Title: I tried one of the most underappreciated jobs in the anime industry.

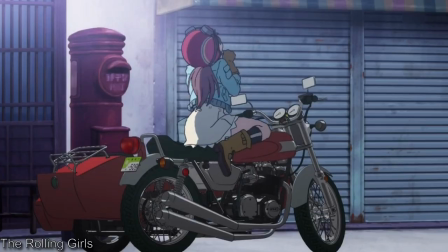With that out of the way, let's challenge myself once again. I'll do one where the text is integrated into the animation.
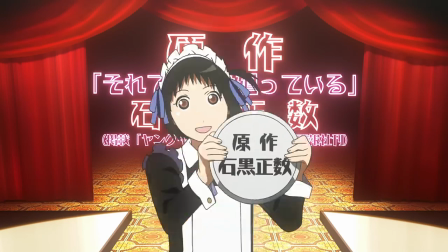That's right, we're doing Soremachi Bungo Stray Galadana.
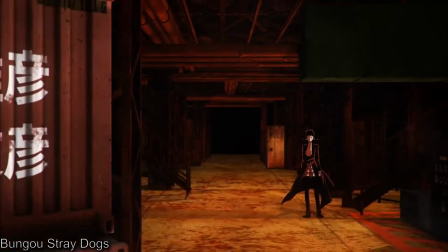Why I would love to attempt those openings, I'm sure they use a 3D editor to list the credits.
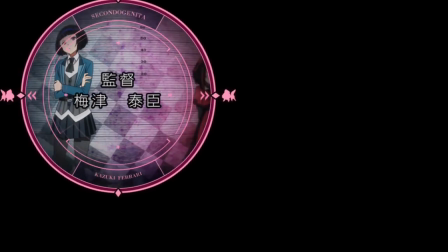However, I did want to choose an opening where the staff are listed in the automation itself.
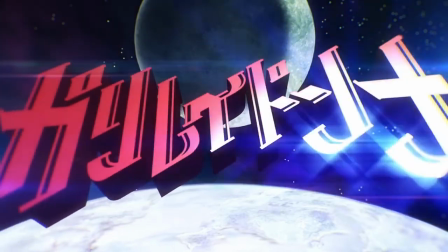Thus, I chose Galilei Dana. This was an interesting test of intelligence and willpower.
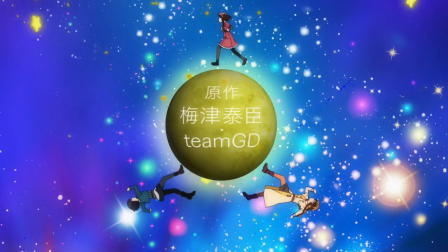First things first, the Ferrari sisters running on the moon have the credits match the curvature of the satellite.
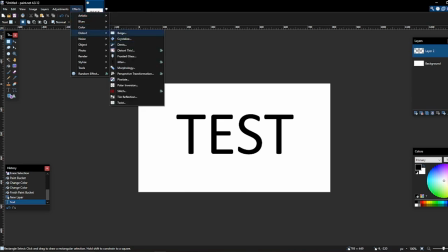So I used a bulge effect to match it. Somewhat. And then fade for the intro and outro.
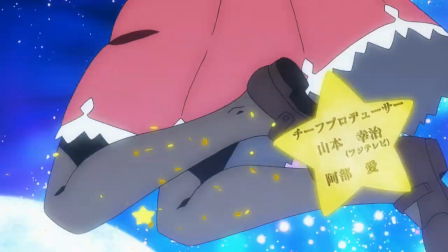Now comes the fun parts because the next credits are on a shooting star. Oh boy, nothing can go wrong here.
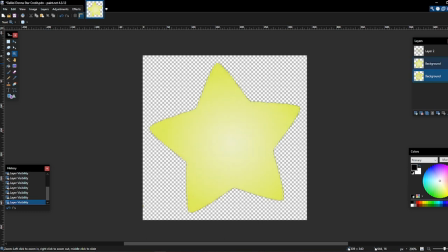So I I copied the star they used, then cleaned up the star, and placed the text.
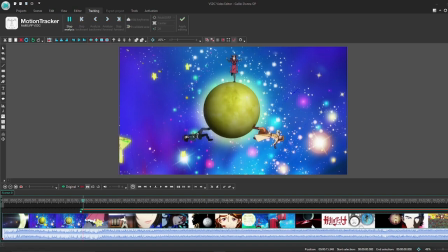Then the next steps were to motion track the star so it follows the same path at the same time as the Japanese credits, which leaves us with this.
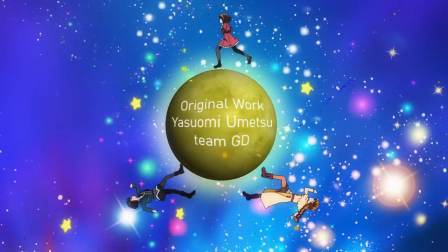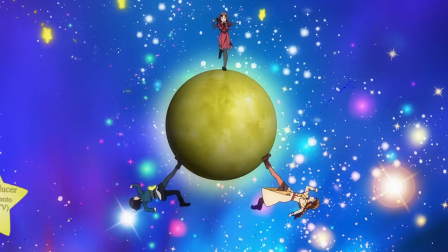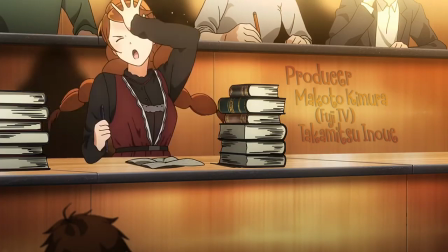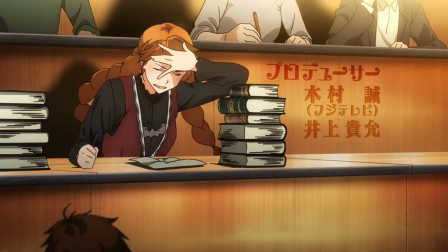Cool, right? Following that is Hazuki in a college lecture. The credits match the wall to blend in flawlessly.
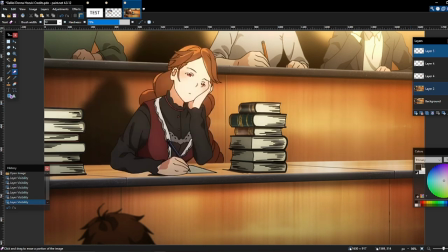This is probably the easiest of the bunch, where I wrote the credits and used the gradients to match the text color. I switched the perspective angle so it would align with the wall, and then lowered the transparency a bit to appear more seamless.
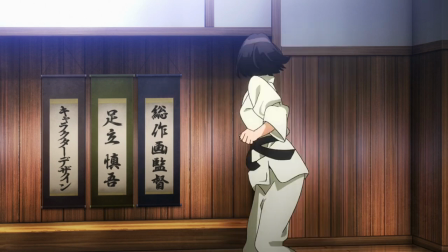After this is Kazuki's shot where the credits are on the wall scrolls.
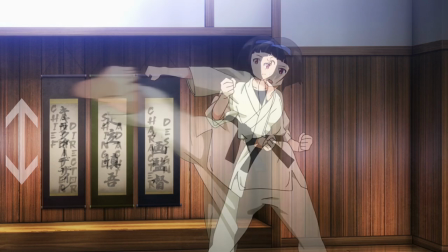I wanted to maintain the verticality of the text so it was still legible, but I had to cramp the text in together, unfortunately.
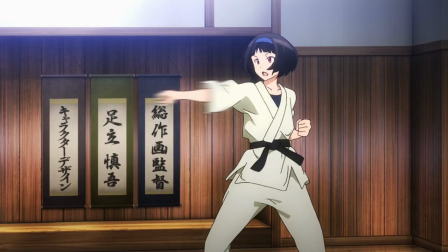I'll explain this later, but Kanji makes it easier by showing less. Now you may have noticed Kazuki throws punches at the credits, where her automation layer goes over it.
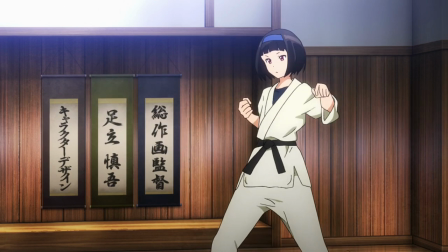What am I supposed to do to replicate this?
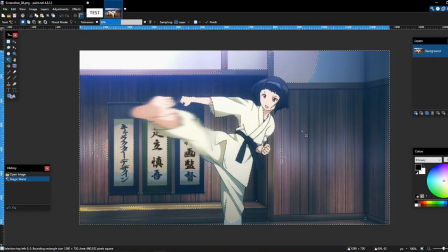Well, unfortunately, I have to go frame by frame and edit out Kazuki and place it upon the text to match it perfectly.
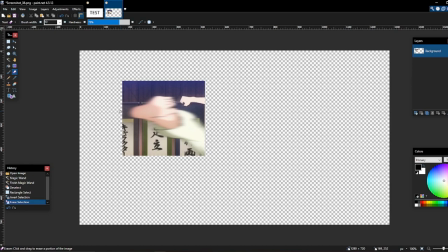Thankfully, I'm not an idiot and only edited out the this that covered the text and inserted that into the project to get the finished result.
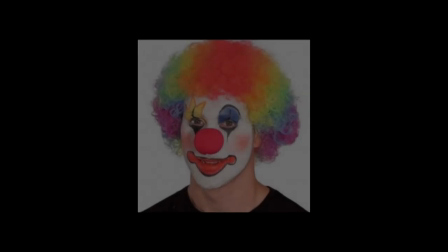Boy, it would be so funny if someone actually started out cutting Kazuki first before realizing an easier way to do it. That would be so funny. Which brings us to why.
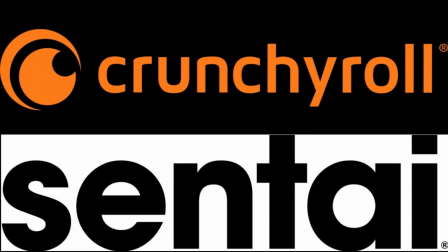Why don't licensing companies do the stylized credits to match the opening to keep the integrity of the original?
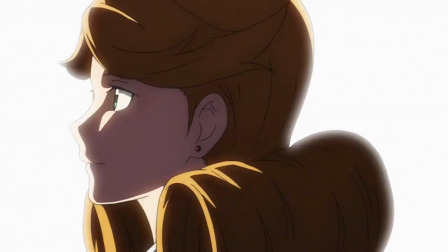Well, one reason is because if it is integrated in the animation, that means they need to redraw or have access to the animation layers.
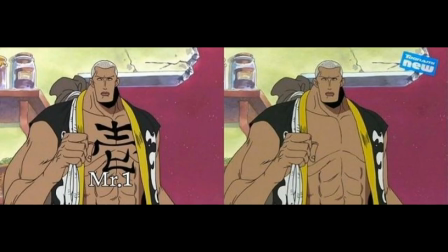This is very unlikely to do since 1. We aren't for kids, 2. It costs money, and 3.
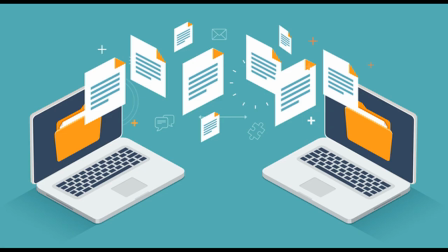People probably don't want to share their files with strangers. I mean, would you?
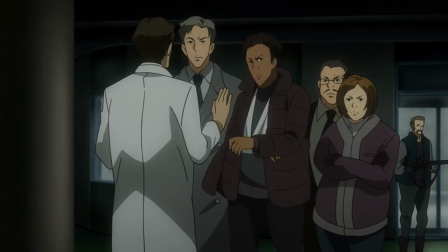I think the biggest issue is getting access to the files and sharing effects with other companies, especially for modern anime.
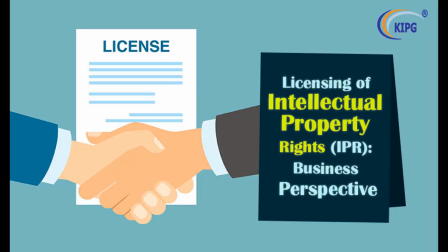It could be a licensing issue as well, meaning they would need to buy it for the release specifically.
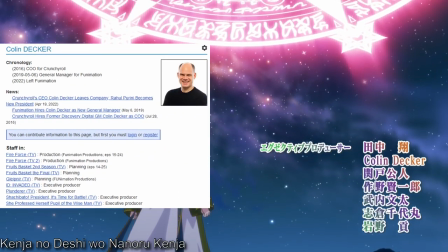Since more companies are beginning to become part of the production committees, it could be a sign they can get access to these.
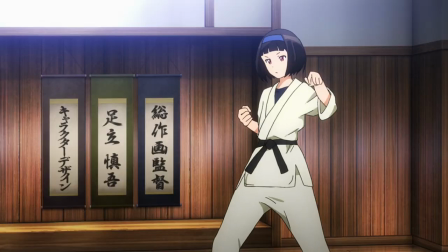Now, what about the technical side of things? Well, as I mentioned with Kazuki's section, the lettering can be problematic.
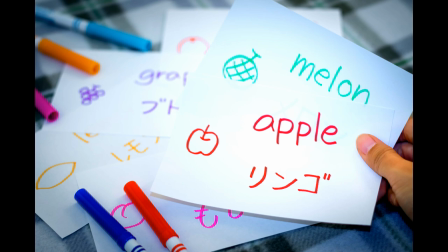English characters and Japanese characters communicate information differently.
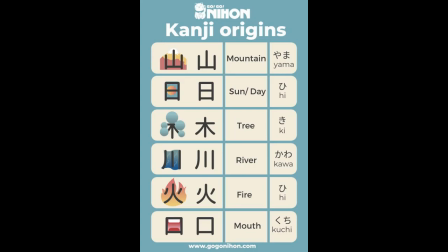An English letter is just one letter, while Japanese kanji can deliver up to, um, six letters.
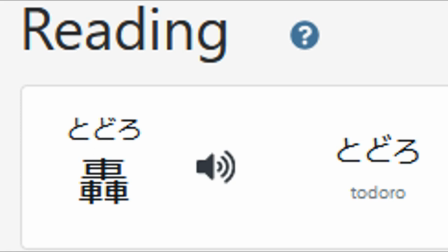Thus, the spacing and size of the credits will change drastically when translating. Something else to consider is the width and height of the characters.
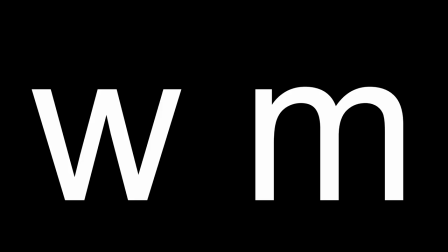English can have letters as thin as I, but sometimes as wide like W or M, or even descending down with P and Q. Meanwhile,
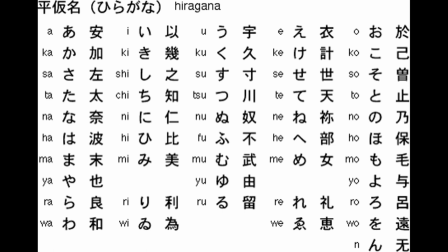most Japanese characters are uniform with generally the same width and height. This isn't even considering what the words translate into.
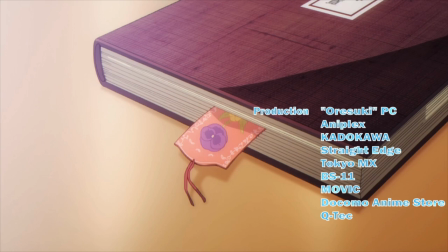For example, in the Oresuke opening, I listed Oresuke PC for Oresuke Production Committee.
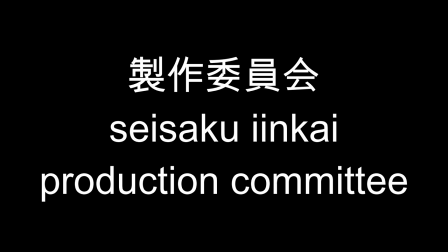When in Japanese, it's Seisaku Inkai, five different kanji.
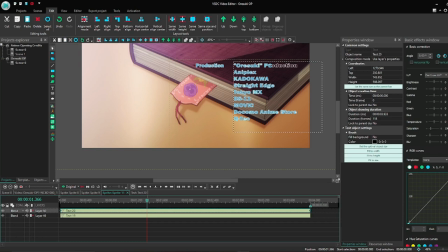I wouldn't be able to cram it in unless I moved it over or added another line, disrupting the flow of everything.
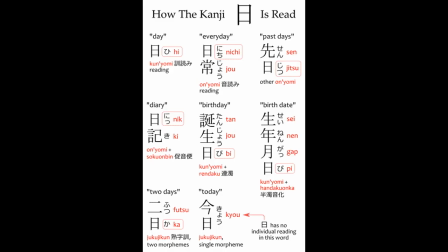Then comes the names. Oh boy, the names. Since kanji can be read differently, that means finding the correct reading can be difficult.